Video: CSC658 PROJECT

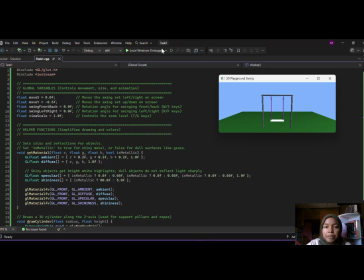0:00 Good day everyone. Today I am presenting my 3D computer graphic project developed in OpenGL. The theme for this task is a playground and I have designed an interactive animated 3D metallic swing set within a realistic outdoor environment. To bring this into real life, I replaced the default background with a clear blue sky color using GL clear color. Directly underneath the swing, I construct a vast grass field.
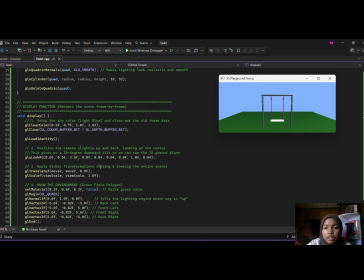0:19 The field is created using a custom sided polygon, a quadrilateral, defined in the code using GL quotes. To make the environment look realistic under our active light source, I apply a matte free material property and a vertical normal vector, so the grass diffuse light naturally without looking unnaturally shiny like metal.
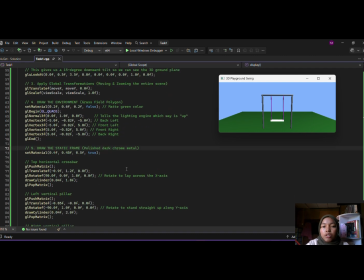0:35 And then look at the construction of the swing itself. It combines a variety of geometric shapes and polygons. The main frame consisting of the top crossbar and two vertical support pillars, and built using the blue cylinder quadrants.
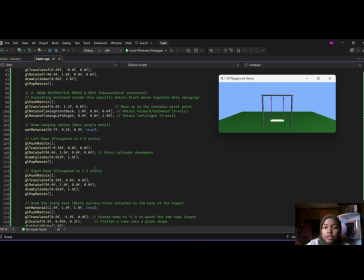0:49 I also lengthened the hanger ropes to a value of 1.5 units to give the swing a more realistic and elongated look. These cylinders are automatically generated by sewing together dozens of small rectangular polygons into a smooth circular mesh, which I store with a high shininess metallic material to resemble polished chrome.
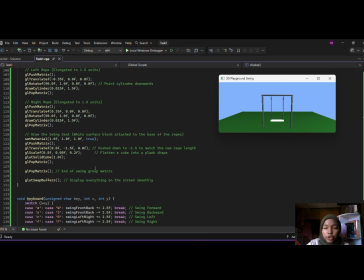1:06 The swing set is a flat 3D block rendered via good solid cube, which is inherently composed of 6 individual rectangular face polygons. Uh, the swing uses a hierarchical model by utilizing OpenGL's metric stack with GL push metric and GL pop metrics.
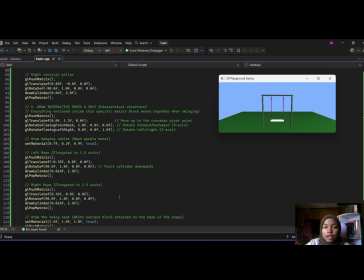1:22 The ropes and the seat are bound together under a single pivot point at the top crossbar. This ensures that whenever the ropes move, the seat follows perfectly without detaching. And then for the transformation, animation, and perspective, I implemented interactive transformation to animate the scene. The entire work can be manipulated in real time.
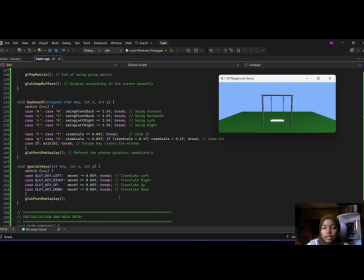1:40 The arrow keys handle global translation to move the swing set around the screen, while the T and G keys control global scaling to let us zoom in and zoom out. For the swing's animation, I upgrade it to the support full 3D dual axis rotation. By pressing R and F keys, the user can swing it left and right along the Z axis.
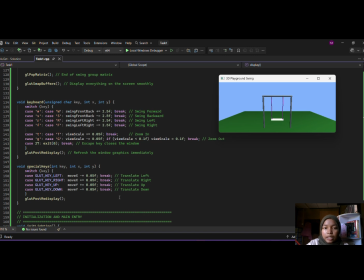1:58 By pressing W and S, the swing moves dynamically front and back along the X axis. To make this 3D movement clearly visible, I set up a realistic perspective projection using glue perspective and use glue look at to tilt the camera down by 15 degrees, and the specific camera angle provided through the um,
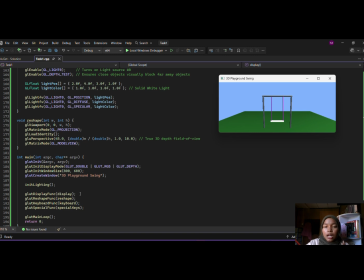2:15 perception, allowing us to see the swing arc through the air relative to the grass field and the sky concept. That's all for me. Thank you.
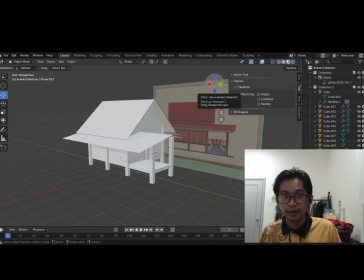2:24 Alright, so for part 2, we'll be explaining on how we make our traditional, how we model our traditional Melaka house. So, uh,
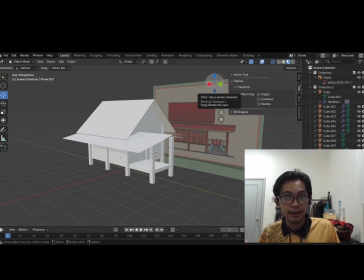2:36 so my task is to make the rough modeling, and then we have Ika for details modeling, and then lighting and texturing by Kena and Najwa.
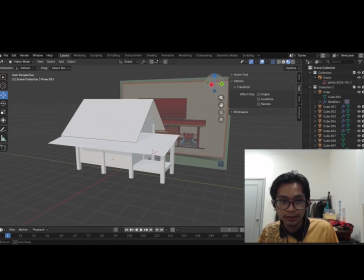2:45 So, let's look. First, this is our rough modeling.
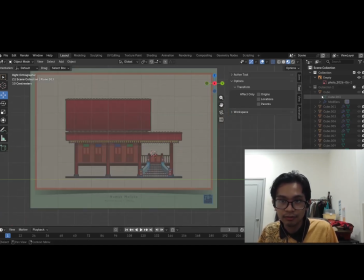2:51 So, we use this image for our reference.
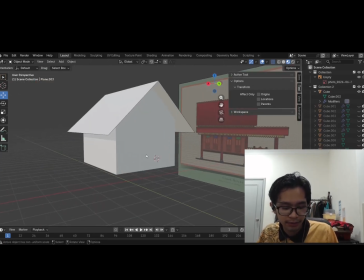2:55 The base house is originally made using the primitive cube primitive.
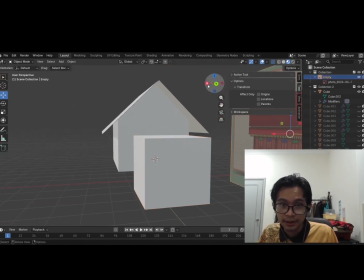3:02 So how I made this into the house, as you can see here,
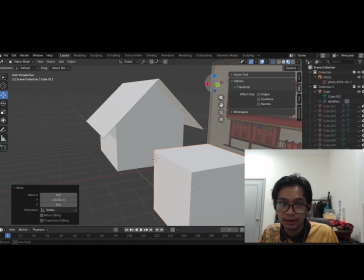3:09 is is that before I show you is that this house uses the mirror modifier.
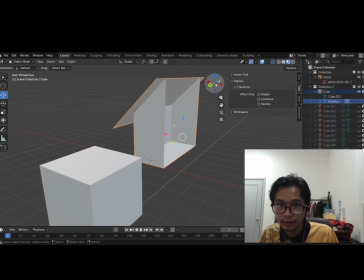3:16 So any changes I make will affect also on the particular axis that I set.
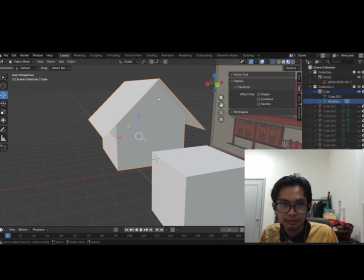3:21 So if I make a change, for example, let's say if I move these vertices,
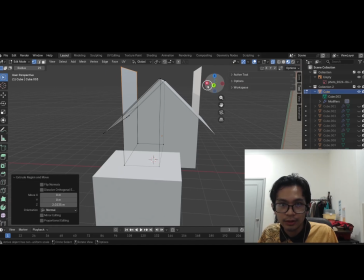3:28 the the side will also reflect the changes that I made.
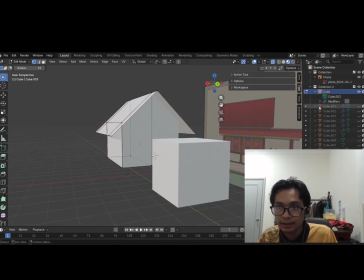3:32 So the way I did this house is by first, okay, we'll select the cube first, and then
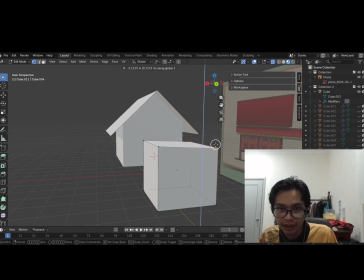3:39 remove using G, and then press Z to line on the Z axis, and then for the roof,
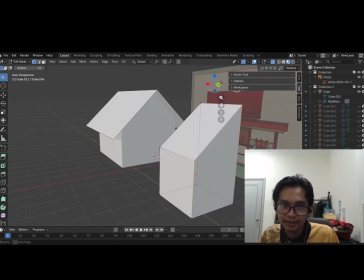3:48 we select these two side vertices, and then extend, press E and then Y, so we will extend it to extend the roof.
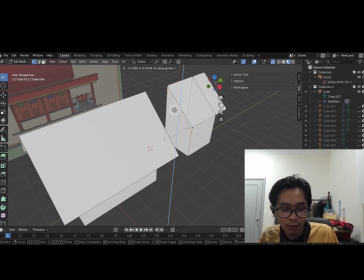4:00 So save, press E and then Y, and that will be our.
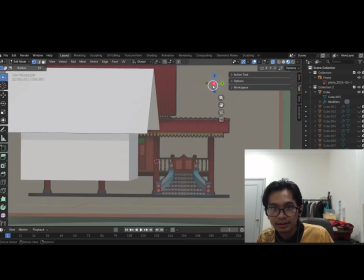4:06 The next step is using the reference image.